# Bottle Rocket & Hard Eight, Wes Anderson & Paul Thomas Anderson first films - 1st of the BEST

I didn't see Bottle Rocket when it first came out, but I remember people talking about it and seeing him, his little speech on the MTV Movie Awards,
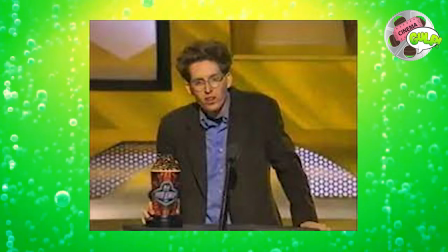166s
where he told the little story that James Caan is the one that made the movie make sense from the title. because they had said he goes why is this movie called bottle rocket and uh west told him he goes well we just thought it sounded cool and then uh james khan said uh
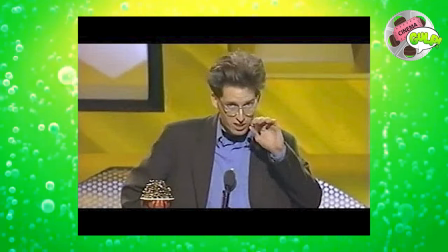183s
you know to me it makes it makes sense because it's something big that starts out small like a small idea that starts up big and then they go wow that yeah okay that's why it's called bottle rockets i always thought that was kind of a little interesting like i love wes anderson uh i don't i don't think that every one of his movies is is a perfect hit like i i mean most of them are but like there's a couple you know darjeeling for me is one that kind of stands out but but for the most part they're full of heart they make me feel good it shows how
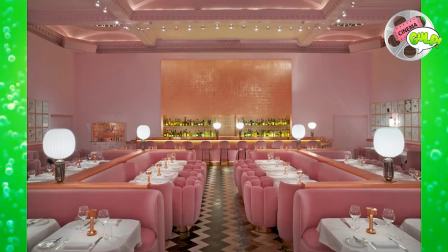214s
that spirit like because he's got this like symmetry and like he's very eccentric and he's got this distinctive visual style narrative style
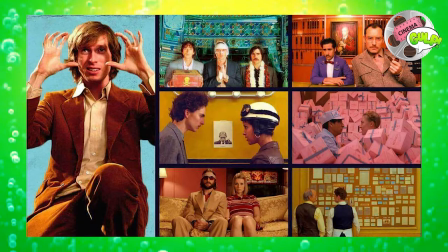222s
a lot of people cited him as like the modern day example of a true auteur you know because because he does hold a visual style and editing style a quirkiness to every single thing he does you know no matter
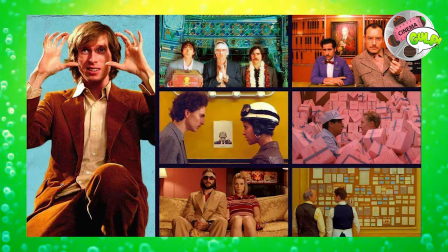236s
what period piece you know uh grand budapest or royal tannenbaums which is like this weird fantasy fictional like new york city you know like all that stuff has that has that aesthetic to it and that's why i appreciate him so much they are all sort of edited in that style with the uh uh mark allen mother spa sort of like um soundtrack to them but i think he's very aware of like you know a good example is life aquatic when you know spoilers the movie's 17 years old
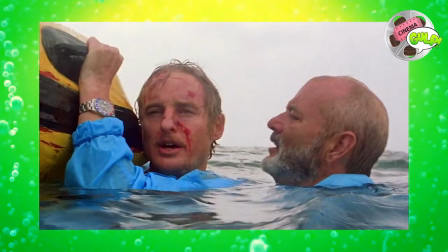271s
but when they when they kill off ned and you're just like you're sad and the movie goes sad from there and it just happens out of the blue where you think the movie's kind of already over and like yeah i think he's he did that in in grand budapest you're like the movie's over but then they give you one more scene and gustav is killed you know like i mean off screen but they talk about it it's like he loves landing
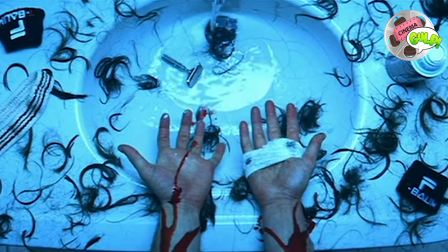294s
those gut punches um richie richie tannenbaum slicing his wrists out of the blue like he loves doing that kind of stuff and i think he's very aware
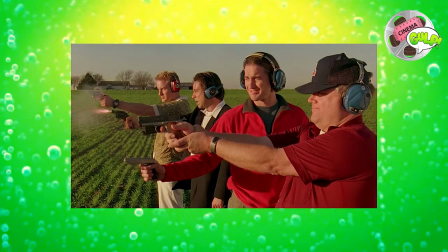303s
that like it it shifts the movie more dramatically you know so we'll get into bottle rocket um and re-watching this one john because it's been a it's been a while for me but it hadn't been that long I think I saw it a couple years back but I'm watching it again and just focusing on it and taking notes I forgot like how many like similar he has the same kind of sensibilities a lot of the same musical cues and stuff that he would use later and I kind of remembered this one not doing that obviously this one had like a smaller budget so lots of the musical numbers are just they're not like he's not using Rolling Stones and Beatles yet at that point in his career because those are hard
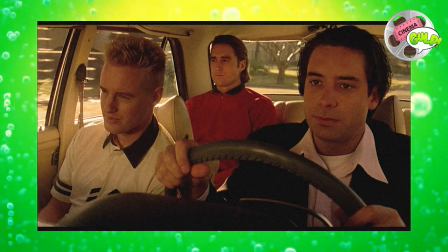342s
to license but it was fun to see that like that forward narrative editing that they use where it's they're talking about a scene and then
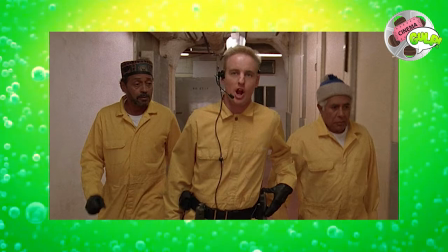351s
someone closes a car door and then shows up at that scene and it's pushing this like kind of goofy narrative along really quickly anderson thrusts you into this story where you meet these characters and they're all just sort of losers for
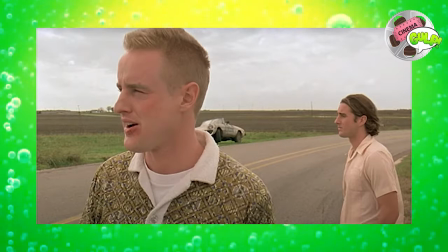366s
their own they're almost like living in like a napoleon dynamite type world where things are just kind of spinning in this weird, timeless environment. And Owen Wilson is kind of self-proclaimed this leader of them wanting to get into a life of crime. And they just think it's the coolest thing in the world. They haven't actually done anything yet. And he basically holds interviews with his friends to see who's going to be part of this gang.
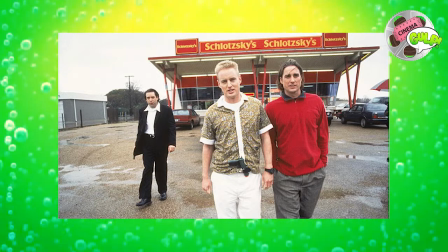392s
And they're going to rob, I guess, a bookstore.